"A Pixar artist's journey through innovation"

There's a little bit of dialogue at the end, but in order to think about this as a language, let's look at this.
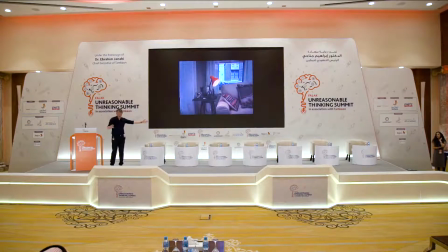(4:17)
So a shot, which is what a film is made up of many of them, just think of that of a shot as like a sentence. A shot is technically it's a length of film unbroken by a cut. So we begin with the lamp.
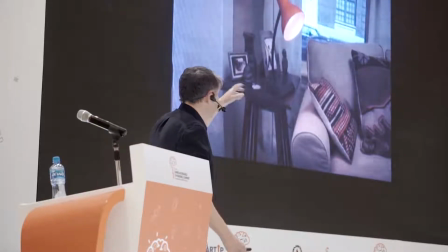(4:35)
For the sake of argument let's just call the lamp me. So I'm red, I'm I'm turned on.
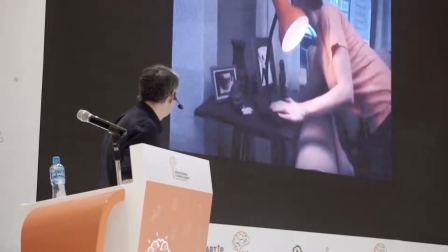(4:42)
I live in a nice, comfortable house. This is my girlfriend or my wife.
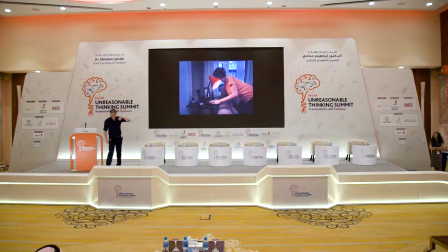(4:47)
You can tell that because I'm red. She's wearing a warm colored shirt. We can see outside the window, it's cool blue. Now, that's by no accident. Actually, John Cassavetes would always do that with windows.
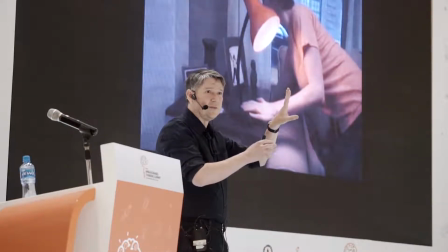(5:02)
He would put like a plastic screen colored, tinted different colors. So this one's tinted blue to make it feel cold.
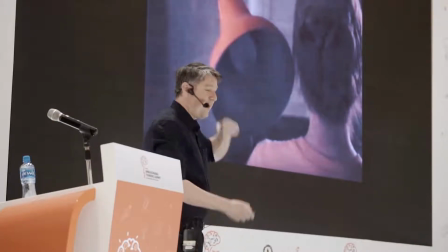(5:09)
I'm being taken away, almost like a child. I'm looking back at my home, my life.
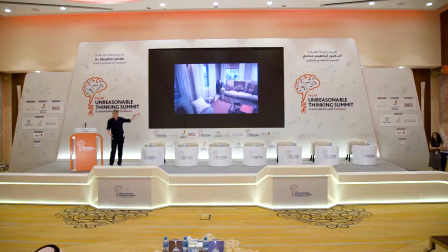(5:18)
And you can tell in this shot it's hand-held, which makes it feel kind of jumpy.
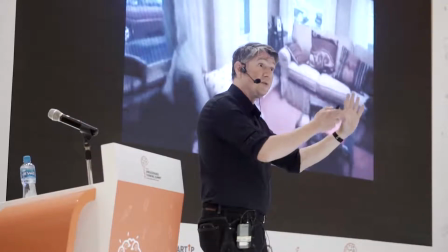(5:24)
It makes it feel a little bit unnerving, almost like a photojournalist. We cut to outside.
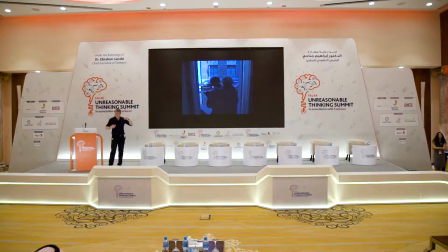(5:32)
My girlfriend is wearing a heavy jacket. It's cold. the tinting of the whole look is blue the ground is wet that's by no accident I
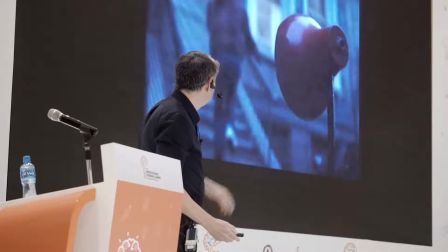(5:46)
get dropped amongst the garbage and the leaves I look back at where she's going at
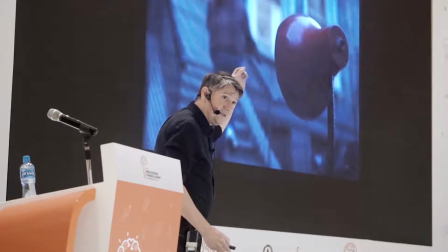(5:52)
our home and you can tell now the windows are tinted yellow warmth home
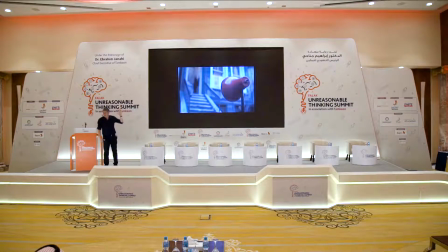(6:00)
and you can see the wind is making me shake as if I'm cold and afraid
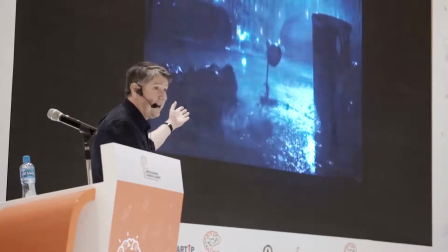(6:07)
now things are really bad now it's raining it's night the light goes
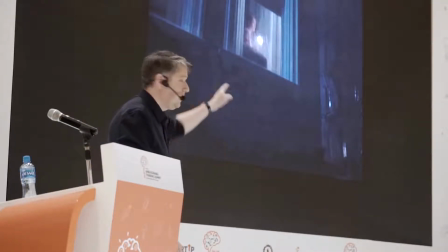(6:13)
on in the inside of my lamp who's that guy and
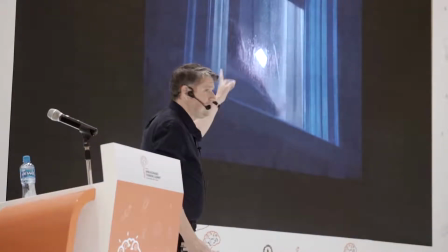(6:20)
the camera pushes in and pushes out between the two different worlds
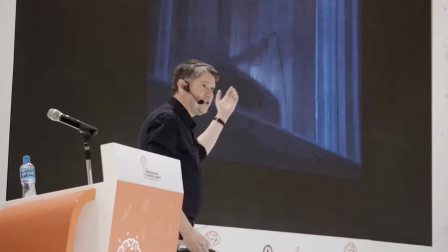(6:26)
the light goes out she gives a little caress new lamp and
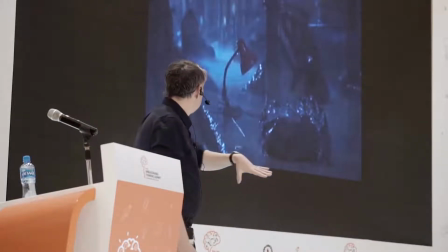(6:33)
we see now that I'm looking down on the ground things can get worse and then we have
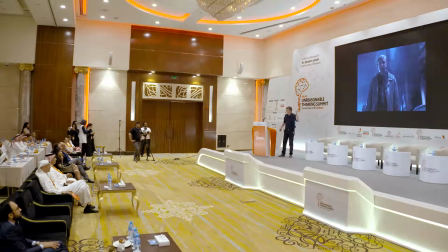(6:40)
the Greek chorus come tell us what has gone on in the commercial so you can tell all those were storytelling all of those were visual cues and that's why I like looking at things over and over again because you can kind of, if you get affected by something, you can see all the little things that instinctually that we look at that all of a sudden we understand is a way to tell a story. I'm next going to show you a clip from a movie that changed my life. I'm embarrassed to say when I was 10 years old, but I was talking to a director friend at work who was saying that this kind of is one of the best openings to a film to show you what the film is about, where we are, who the good guys are, who the bad guys are, what they're up against.
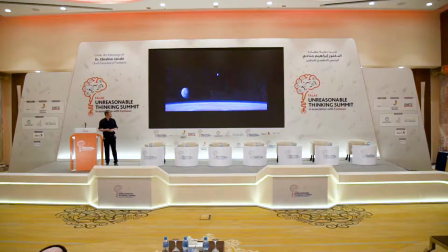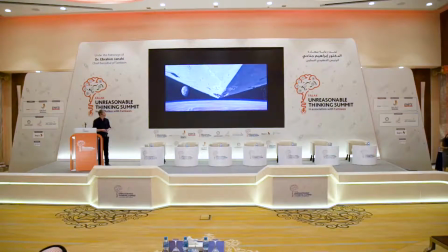It's hard to believe that that was 40 years ago.